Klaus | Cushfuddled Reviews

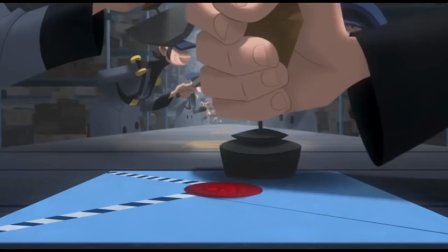Claws. It's a movie. One that I've seen.
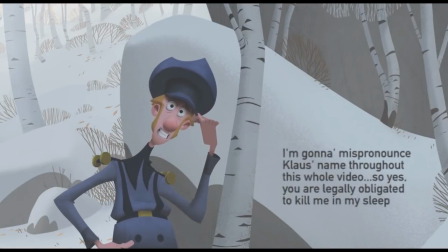I wondered for a while whether I'd be technically allowed to cover this movie since this channel is for like remakes,
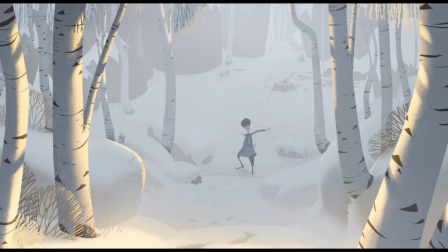spin-offs, sequels, things that are based off other things. But Claws, yes.
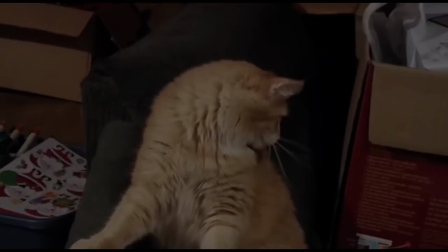Okay, it's Santa Claus. It's a myth. It's a story. It's based off another thing.
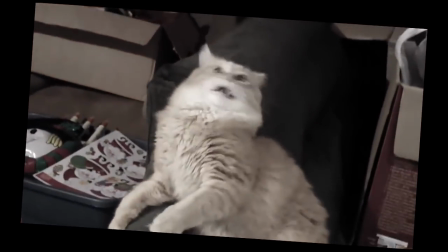It's enough for me. I want to talk about this film, so shh, shh, shh, shh, shh, shh.
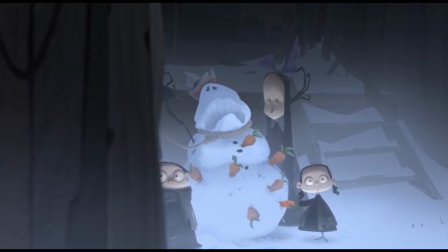There's a lot of love about this film. There's also some stuff I did not like. But let's start with the positives. This film made me realize how much I miss stylized animation.
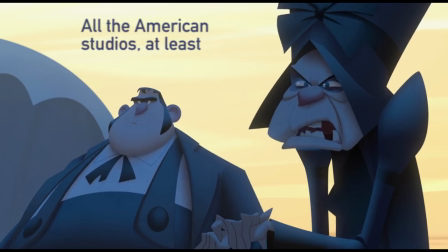For over a decade now, it's like all the animation studios have been in a race to make the most lifelike animation with the most detail.
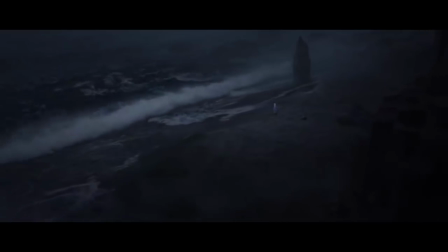Listen, there's nothing wrong with hyper-realistic animation.
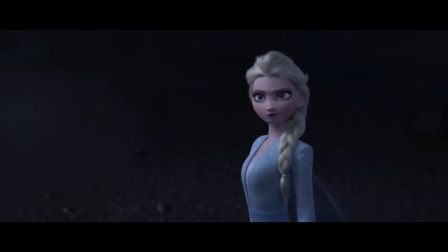But at the same time, I feel like studios these days are so busy asking whether they can that they don't stop to consider whether they should.
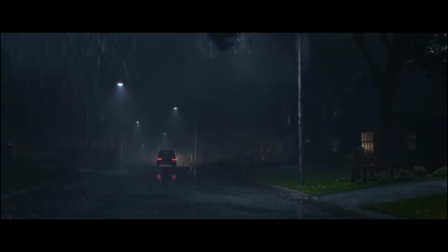Ideally as an artist, your medium should support your message. When you consider the tone, message, and general narrative of your film,
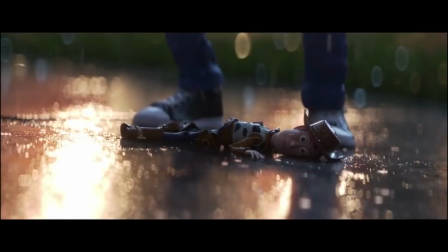you have to ask yourself would those elements be better conveyed through a very stylized type of animation or through a more realistic one?
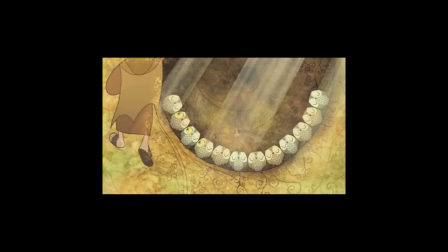Stylized characters and backgrounds have character.
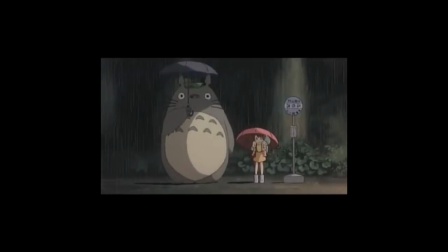The farther you move away from that style, the less of the artist's voice comes through until you're at, basically, real life.
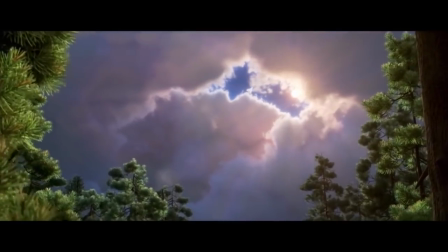And again, that's fine. It's a creative decision.
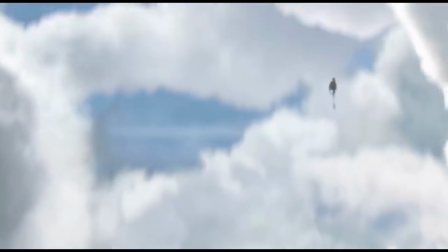But at least with these big American animation studios, I feel like there's been less and less variety over the years.
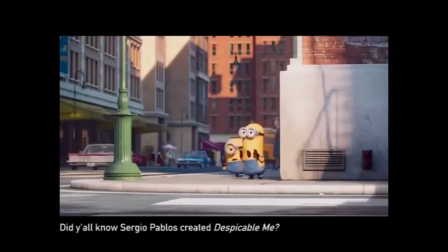Even when you get more stylized characters these days, the backgrounds will still be as true to life as possible.
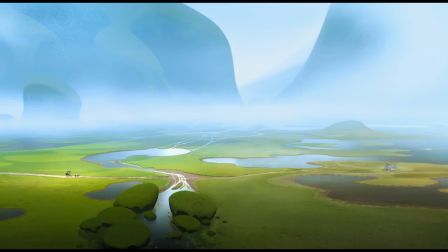Just… I missed this! I love this good shit, okay.
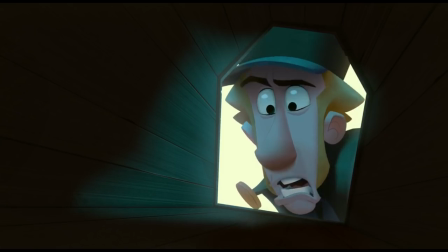I love that these shapes are so exaggerated. I love that this film has a geometric style and embraces the fuck out of it.
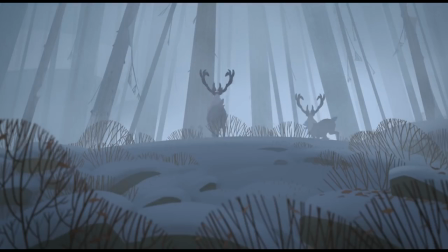Forget your hyper-realistic bushes. Our plants are going to be perfect circles. The snow on the roof's going to be square.
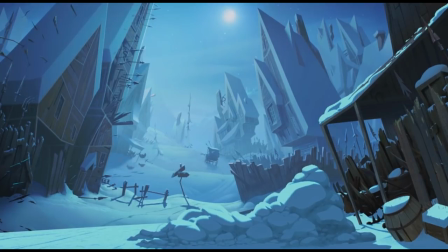The townhouses are all triangles to make them more scary.
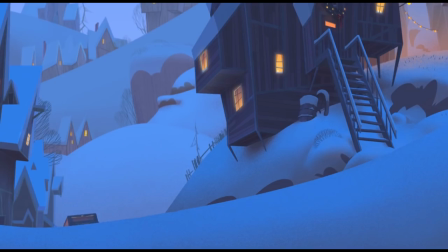We're going to have distinctive landscapes that serve the tone of each scene, and our characters are going to be allowed to have wildly different proportions, even our women,
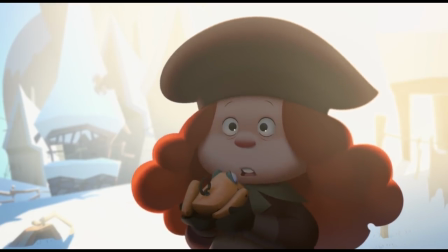because fuck you that got a little heated so i'd like to take a moment to recognize how the lighting shows the divide between those characters
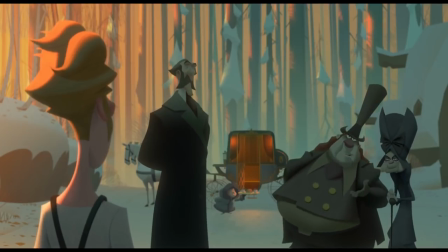and also shows how isolated jesper is where he's caught in the middle between these
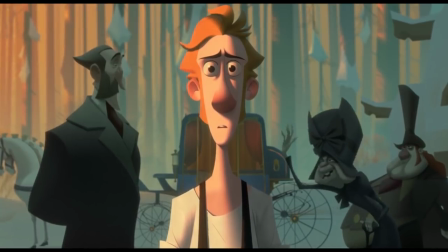two sides he's he's so alone he's so
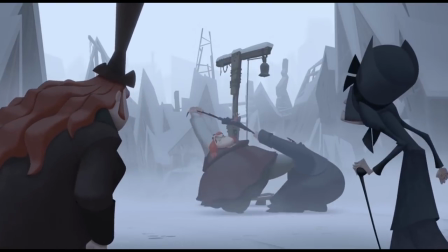alone can i go off about this shape language guys i gotta
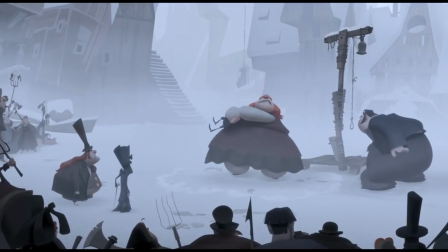go off about the shape language i went to art school and our teachers would tell us that with good
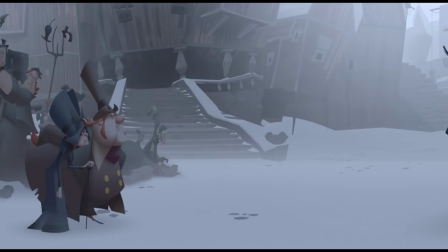character design, you should be able to look at a character and know right away what kind of person they are.
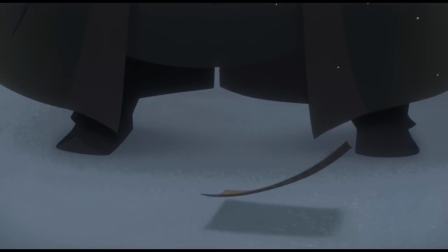Claus is this giant block of a man. In character design, squares are used to denote groundedness.
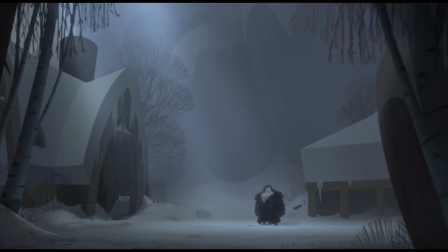They're primarily used for down-to-earth, strong, stubborn, dependable characters.
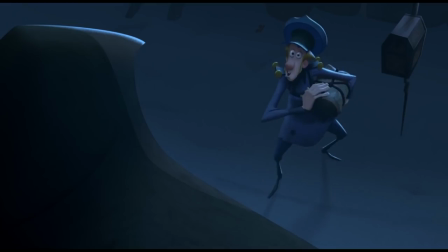You look at Claus and you think, strong, intimidating, stoic, and And with the hood on, mysterious.
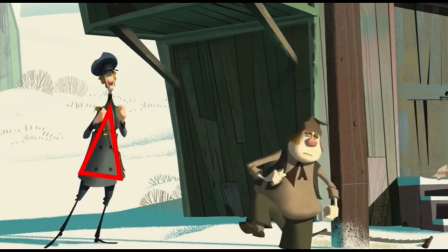And then there's Jesper with his triangles. Triangles are the most active shape.
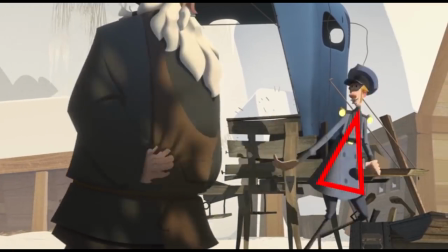They're typically used for more villainous characters because they're associated with untrustworthiness and the lack of stability.
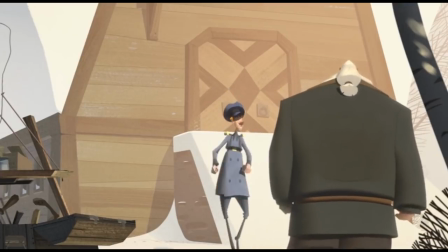Triangles that point upward denote a more comical character than those that point downward, which are more used for formidable characters.
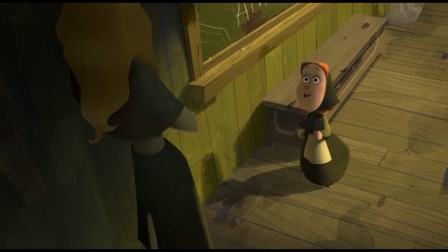Round shapes, meanwhile, are all about friendly, soft characters.
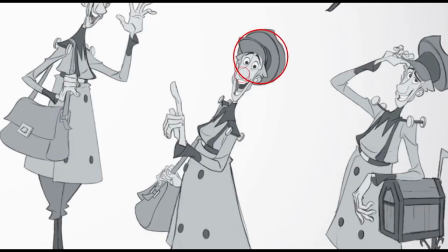You look at Jesper and you're like, wimpy, soft, untrustworthy, active.
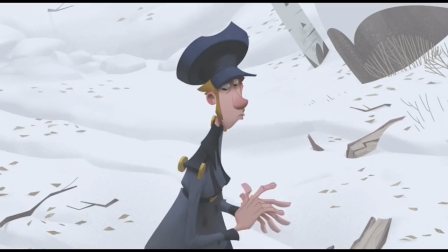You can see how the character design pushes these two as near opposites. It's good shit!
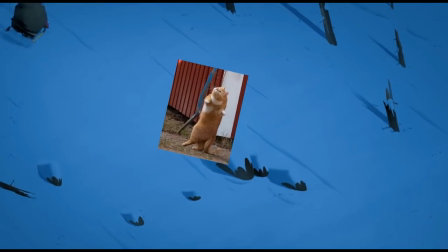And again there's nothing wrong with really realistic animation.
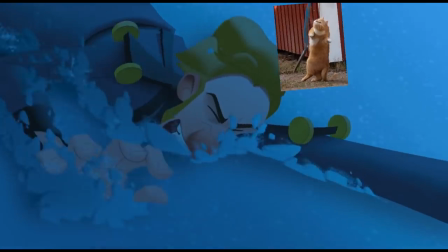I just wish there's more of this because it's really cool! So the plot's pretty straightforward.
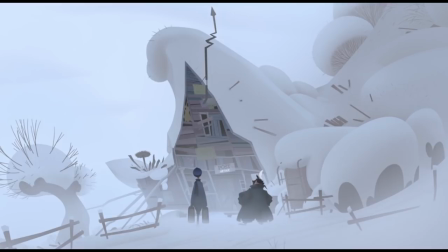Jesper is a spoiled brat. His dad anoints him the postman of a middle-of-nowhere town to force him to act like a responsible adult,
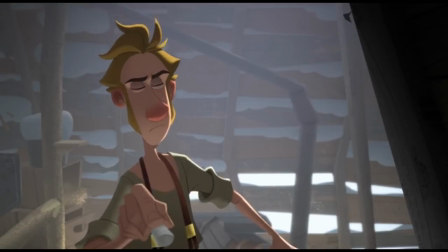and he'll be cut off from the family fortune if he doesn't send off 6,000 letters in a year.